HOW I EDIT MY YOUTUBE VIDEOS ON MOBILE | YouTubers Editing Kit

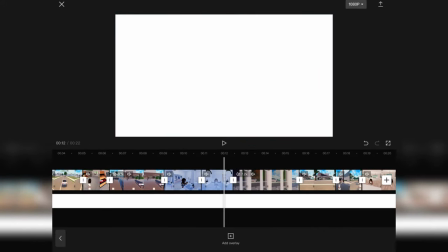8:29 And for this video, I really don't know which one I want because I honestly like both, and it's honestly a really hard time picking through these stuff.
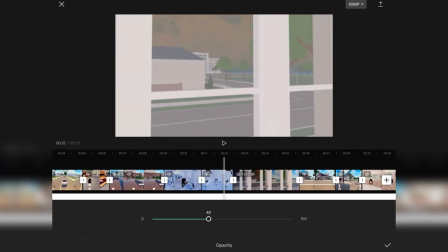8:37 So if we lower it down to 40, this is how the white aesthetic would look.
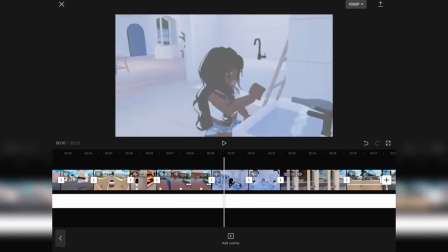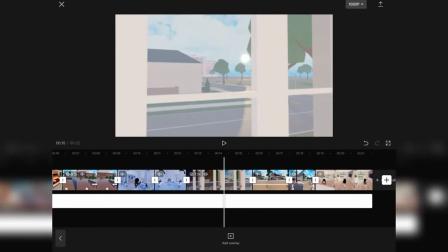8:47 Okay, I honestly feel like for this specific video,
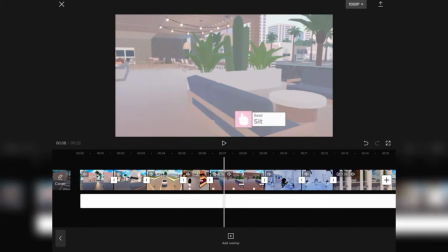8:50 I should just do the black aesthetic because this one kind of looks like it has a white cast on it.
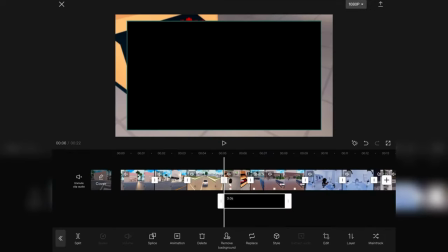8:57 I don't know how to describe it. So for this one, I'm going to stick to the black aesthetic modern overlay.
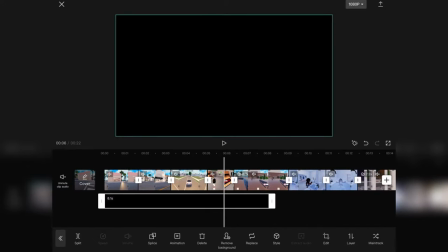9:04 So we're going to drag this back out.
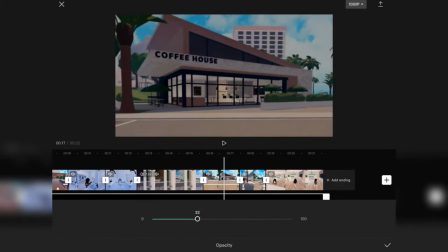9:08 We're probably going to lower opacity to about 30 or 35 on this one. But if you like the dark aesthetic, which is one I usually do, it would be 40.
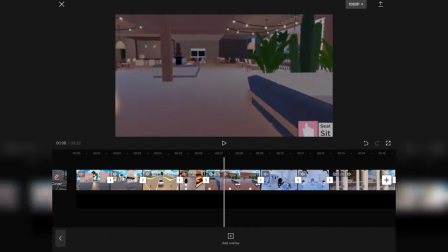9:17 But we're going to drag mine to about 30. Alrighty, so this is how everything would look with the dark aesthetic.
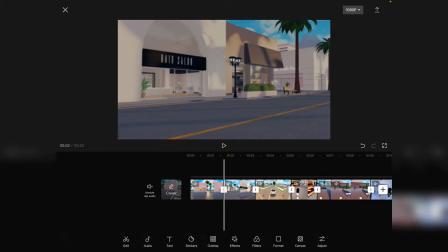9:24 The main reason why I love doing the overlays is because your text gets to stand out a bit more.
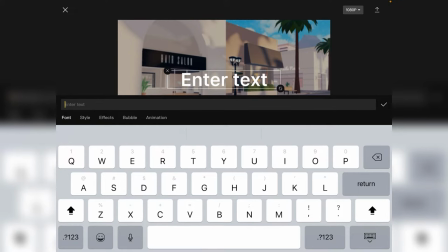9:29 So usually, I go ahead and I click text and I put in all caps and I'm like, in this video.
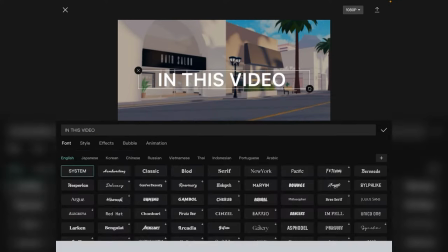9:37 Like, I'm just screaming at you guys, like, in this video. And I go to font, and I usually use bold or classic.
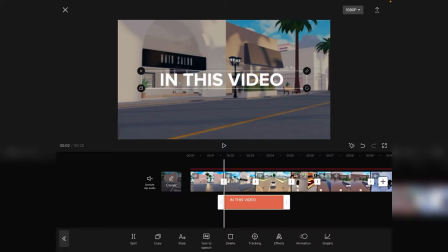9:44 Today, we're going to use classic. So, basically, I'll go like this, make sure it's all lined up, and then I would put it all throughout.
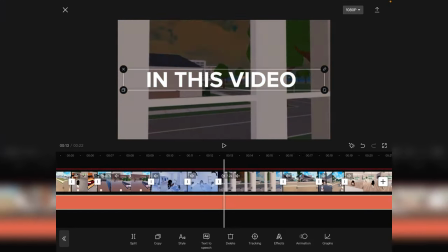9:55 And then I would also lower this opacity as well.
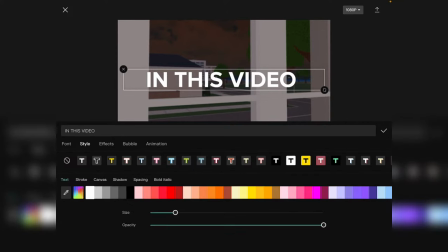9:58 We're going to go to style, style again, opacity, and lower it to about 70.
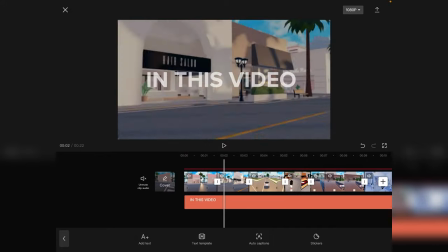10:06 All right, and that's how I get that to look like that.
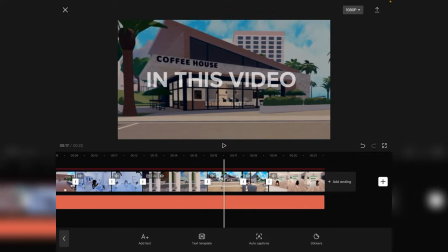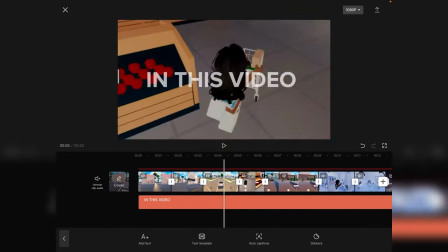10:16 Alrighty, so now that that is done, I always like to add some animations in my videos.
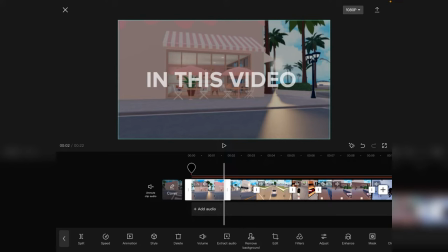10:21 So I'm gonna click on the first clip that we have, and I'm gonna go to animation,
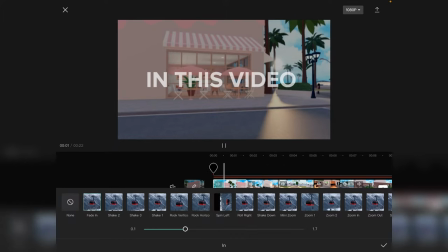10:27 and I'm gonna press animation in, and my favorite one is the fade in, and I like to make it fade in for 1 second.
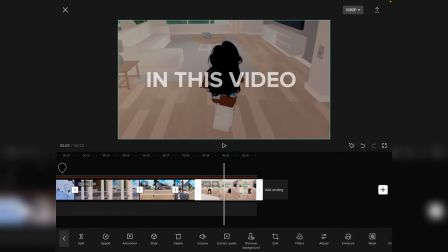10:34 And then same for the last clip, you're gonna click on the last clip, animation, out, and fade out for 1 second.
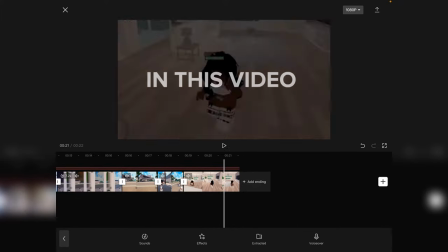10:43 So I also like to do the same thing to the overlay. Where's the overlay?
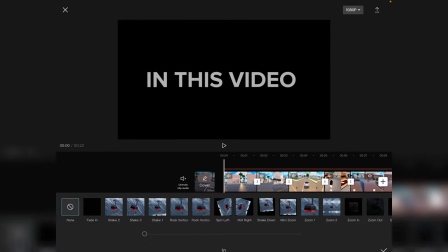10:52 I like to do the same thing to the overlay because it just like helps and fades in all together.
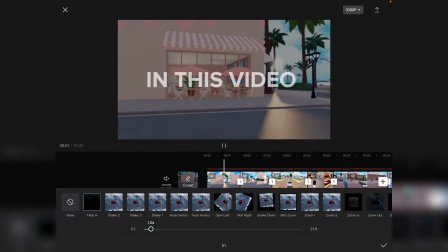10:57 So I'm gonna put that to 1 second so everything fades in.
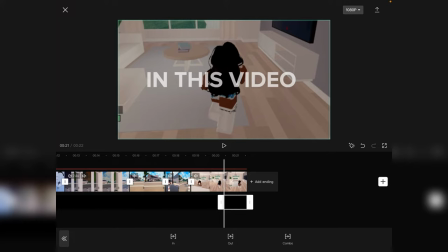11:03 And then we're gonna click that animation out, fade out for 1 second.
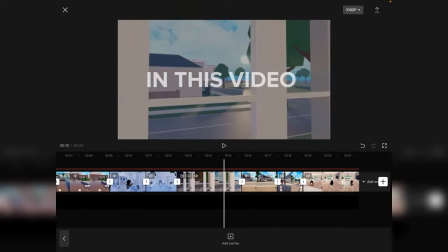11:12 Alrighty, so that's how I get that to look like that.
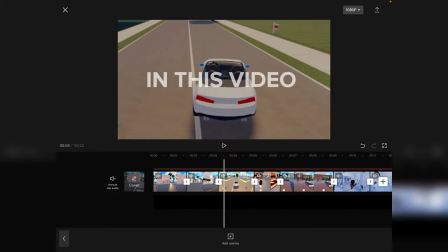11:15 I'm also gonna go ahead and add a sound effect, and the sound effect that I use is the mouse click sound effect.
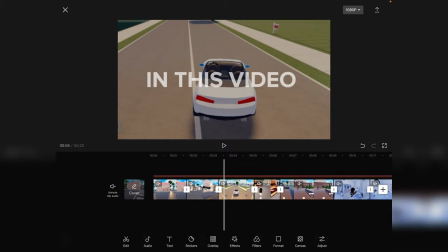11:23 The way that I add that is I go to audio, and then I go to extract audio.
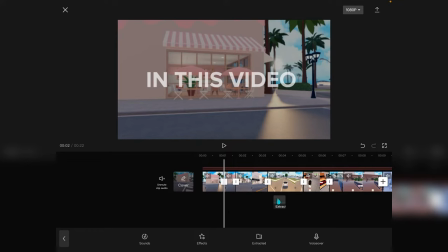11:29 So if I'm gonna use this mouse click sound effect, once the video fades in, I'm gonna go to text and I'm gonna break it down to this.
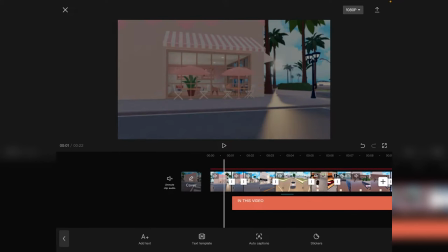11:37 So I basically split the video where I want the audio to be. So I want the mouse click to be here and the text to be there as well.
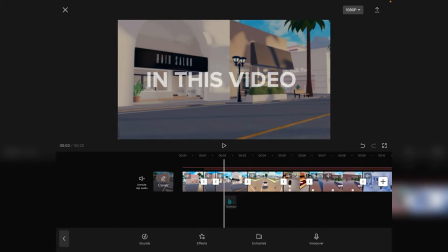11:44 So then I'm gonna drag the audio all the way over, and I like to put it like this.
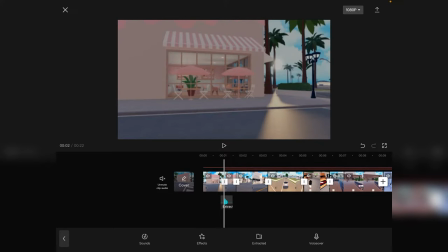11:51 So as soon as the audio makes the loudest noise, I like to have it right where I want it. So this is how it would be.
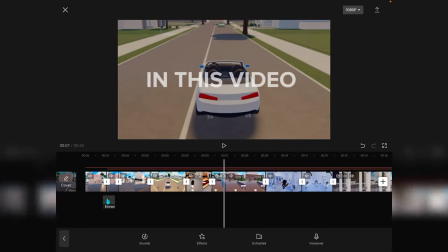11:58 Just like that. Okay, and then sometimes I would go ahead and remove the text at the end.
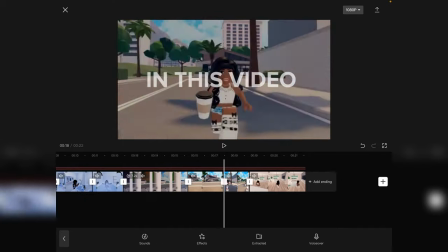12:05 But for this specific video, I'm not gonna do that because I don't really think it needs all that.
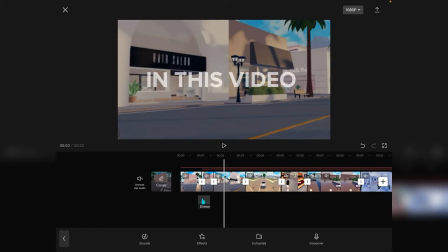12:09 But yes, so the last and final thing that we'll be looking at is non-copyright music so that we can add some music to this trailer tweezer thingy mabobber.
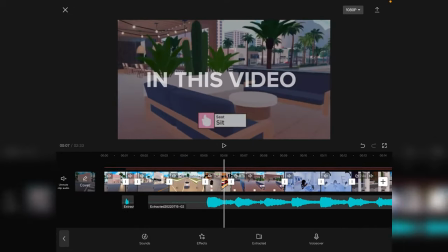12:22 Before I go ahead and continue editing,
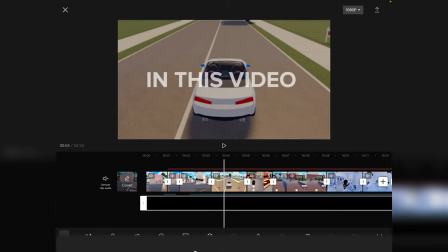12:25 I do feel like I should continue keeping my black screen to 40% because that is just a little too light.